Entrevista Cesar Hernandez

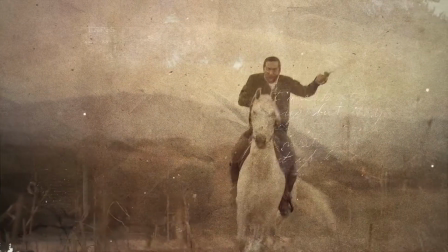0:03 Mi muerte tiene que ser un ejemplo de dignidad ciudadana. A cambio de la rendición ofrecen garantías para mí y para mi familia.
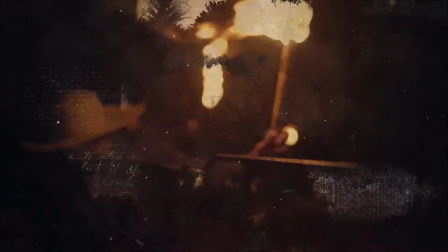0:10 Esta gente no entiende con quién están tratando. No será justicia.
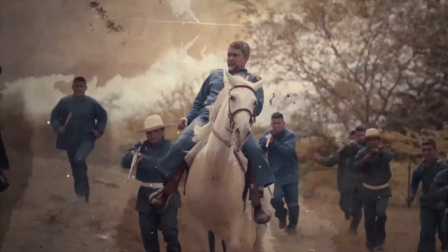0:16 Pero que quede viva la llama de la libertad y la unidad para Centroamérica.
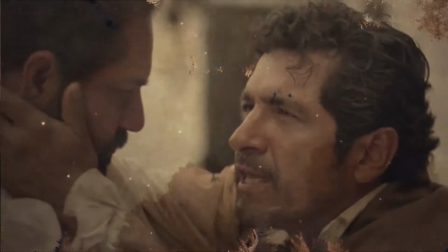0:22 Amigo mío, la posteridad.
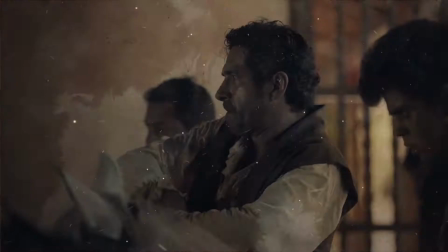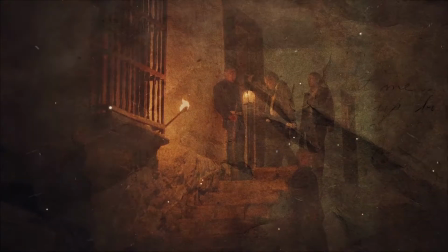0:31 Acuérdese mucho de que no lo crucifiquen mañana. Usted no conoce el terreno escabroso que pisa.
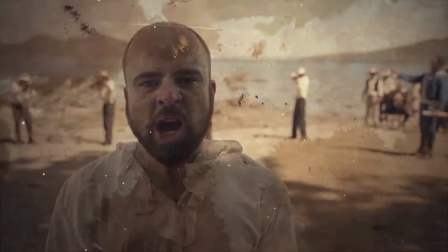0:39 ¡No soy taitor!
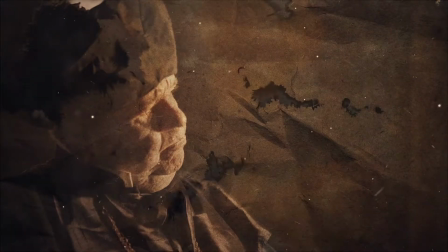0:42 Entiendo que en breve partirán ustedes para San José Hay alguien aquí que desee confesarse también Esta negociación no está funcionando
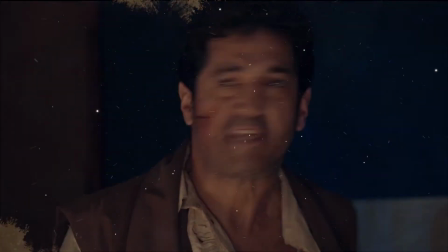0:50 ¡El cerco, señores!
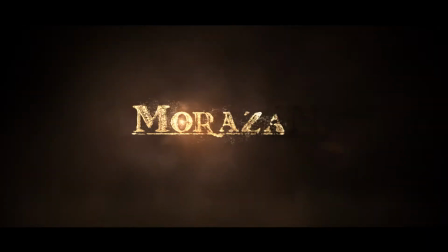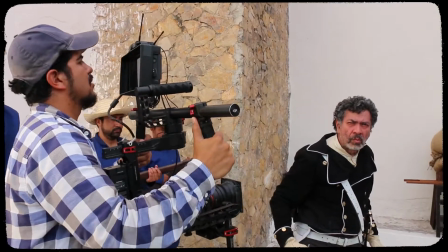1:02 De mi parte, el mejor actor con el que he trabajado a nivel como fotógrafo fue un tipo con experiencia, un tipo con cancheo un tipo que conoce cámara, conoce luz, conoce ángulo conoce como bloqueo de cámara,
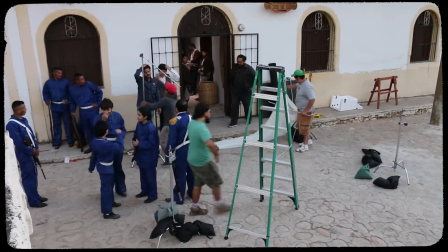1:14 conoce como se mueve el set entonces un tipo que él sabía dónde estaba lo que estaba sucediendo con la cámara. Bueno creo que el mayor reto yace en algo que probablemente todas las personas técnicas que trabajaron en la película te lo van a decir y es que era una película de época. Cómo funciona la luz digamos en ese momento en esa parte de la historia y estamos hablando mucho de luz natural.
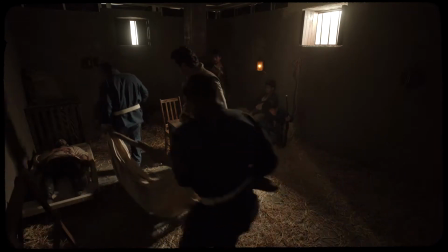1:37 Imagínate un pueblo imagínate una casa, imagínate un lugar de antes donde todo estaba iluminado por una vela o todo estaba iluminado por la luz que venía de afuera.
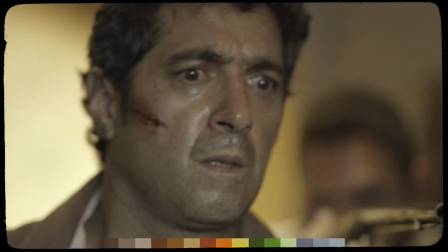1:47 Irnos por la paleta de colores tierra y sobre eso contrastar mucho la luz.
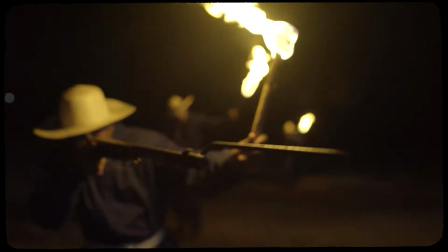1:52 Mi idea como fotógrafo es presentar un ambiente de tensión, un ambiente duro, digamos. Estamos hablando de los últimos dos días de este gran personaje. Yo creo que esta película se asemeja mucho al trabajo que a mí me gusta ver y al que a mí me gusta realizar. O sea, trabajamos hartamente en preproducción más tiempo del que yo antes había trabajado en una preproducción y eso creo que se nota en la pantalla no sólo de mi parte sino de el equipo de arte del equipo de sonido de obviamente dirección
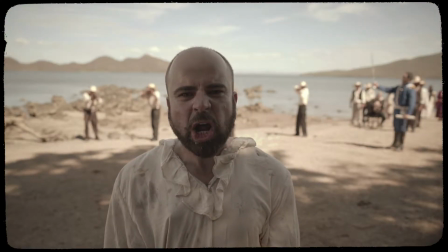2:25 no soy tator